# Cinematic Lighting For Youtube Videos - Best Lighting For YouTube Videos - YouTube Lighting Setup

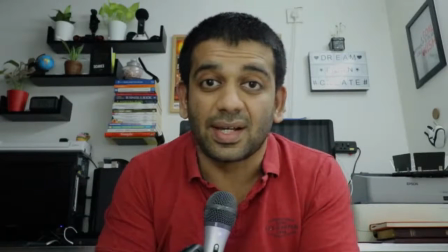[4:10]
Okay, now it looks even better, I think,
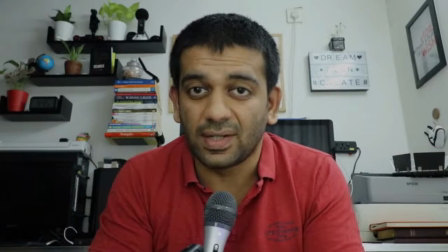[4:14]
because the light that's falling on your face right now is not a direct light. A direct light directly shining a light, when the light source is small, your your the light will cast shadows, cast hard light, will look like a harsh light.
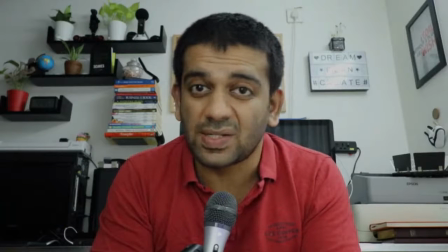[4:33]
The harsh lights, there will be it's not that soft, it doesn't look good, it doesn't look pleasant, it's very harsh. But once you reflect it to a surface and reflect that light back to you,
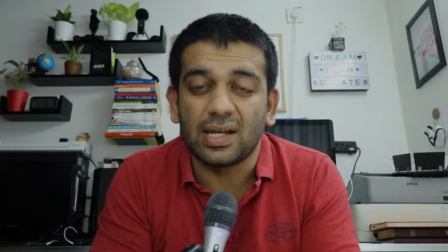[4:48]
you have increased the surface area of the lighting, and that creates a soft effect. That's what you see right here. Your lights, because your light source is big, is you have changed the light source from a small
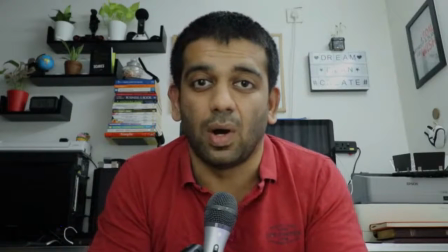[5:03]
area to a big area, which is your wall, which is your curtain, which is my curtain right now. The surface area has increased, and that's why the light right now is looking so soft and pleasant.
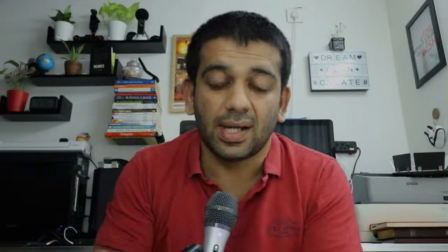[5:18]
So it made a huge difference, right? Now if I turn on both the LEDs, let me see how it looks.
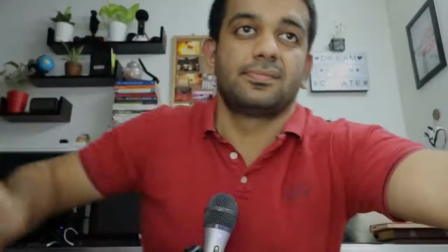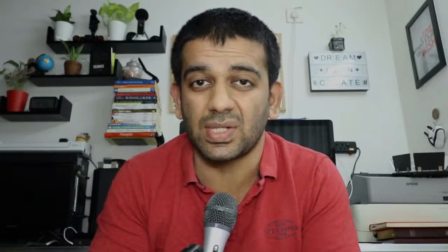[5:31]
This is too harsh. This is still too harsh because the light source is very small and it is direct, and that's why it's harsh. So I'm going to turn off both the LEDs and let me see how it looks.
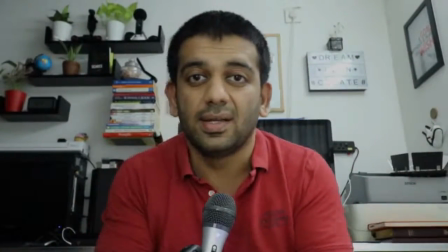[5:49]
Yeah, this look is much better.
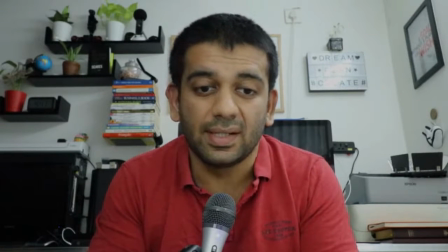[5:52]
So right now the face is lit up correctly, and the lighting is good looking good.
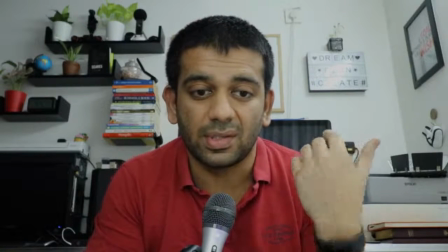[6:00]
Now what I'm going to do is the background. I am not differentiating myself from the background.
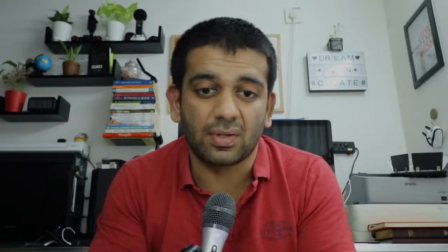[6:07]
My face as well as the background is all lit up using the same light.
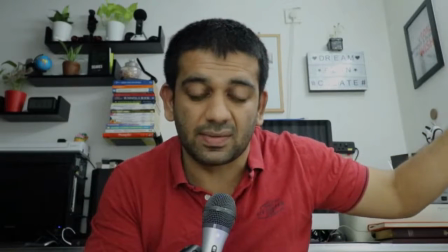[6:13]
I have the tube light here, which is lighting, which is also turned on, and I have the soft box here.
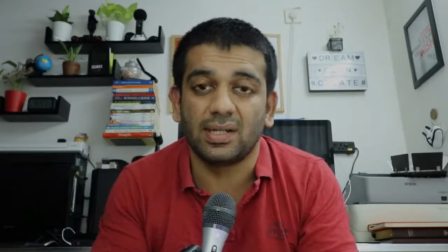[6:19]
So it's all the same light that's reflecting both me as well as the background. So what I need to do is I have to differentiate myself from the background so that the background will pop up,
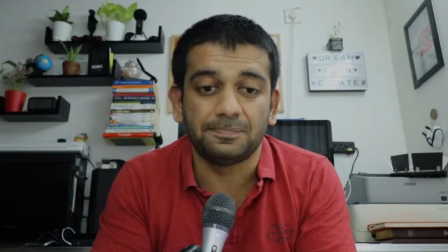[6:36]
and my face will have a different lighting. So I'm going to use this light for my face.
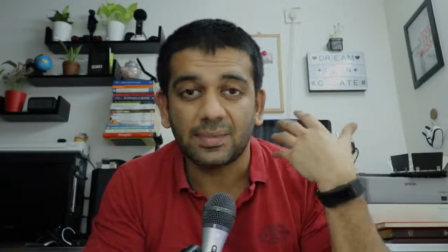[6:43]
I'm going to light up the background, and let's see how the scene changes.
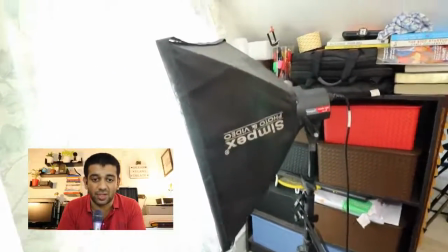[6:50]
As you can see, this is my setup, and this is the softbox, which is reflecting lighting shining to the curtain and reflecting back to me.
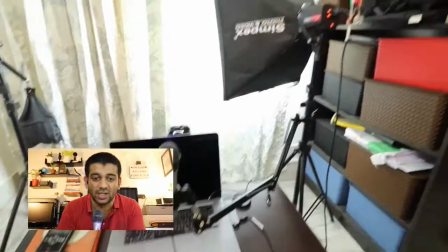[6:59]
So let me now take you to the background light, like I said.
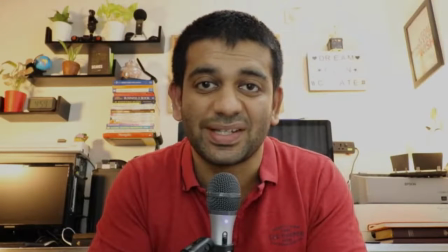[7:07]
So how does this look? This looks much more professional light, right?
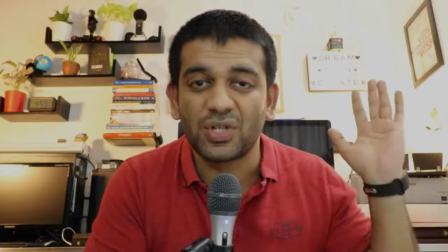[7:11]
Because I have differentiated the background from myself, the subject.
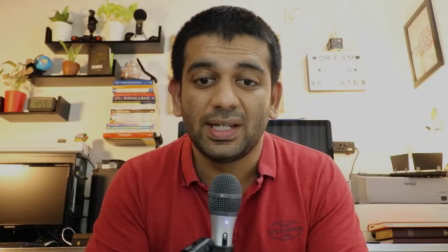[7:17]
This has created a much more better look. So what I've done is I have lit up the
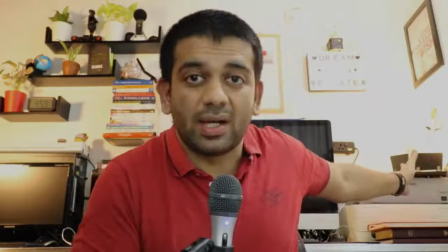[7:23]
background using two LED lights, one here and one up there.
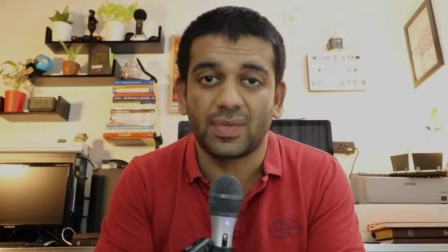[7:29]
I'll show the LED lights uh, after this recording.
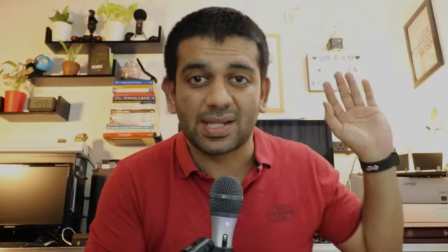[7:35]
So what this has created is this has created an additional light source.
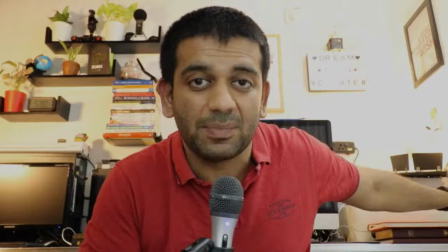[7:40]
We have added an additional light source to light up the background, and this differentiates me, the subject, from the background.
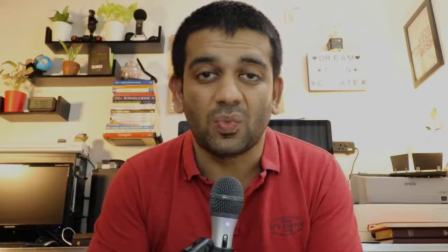[7:47]
And that's what you need to do. Look at what you can add to light up your background.
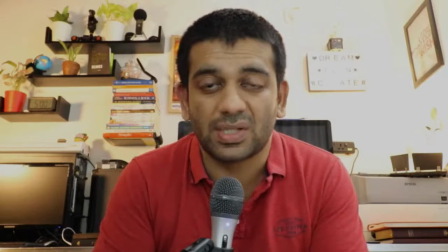[7:52]
If you have some a lamp or some light source that will help you differentiate you from the background, that will create a much better feel and much professional look.
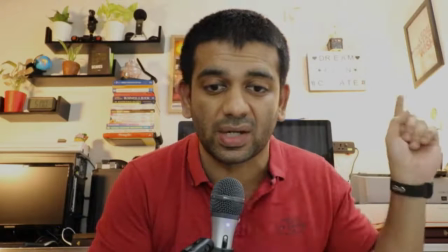[8:04]
But still what you can see is that you cannot read the light box up here.
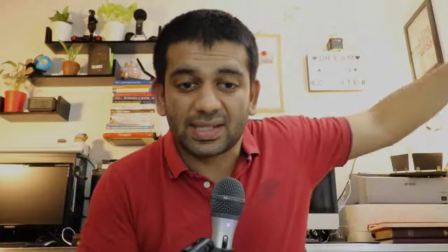[8:10]
You cannot read it. That's because I still have this tube light on.
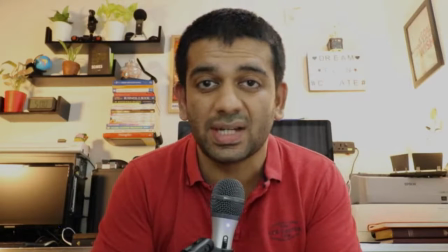[8:16]
So let me turn it off and see.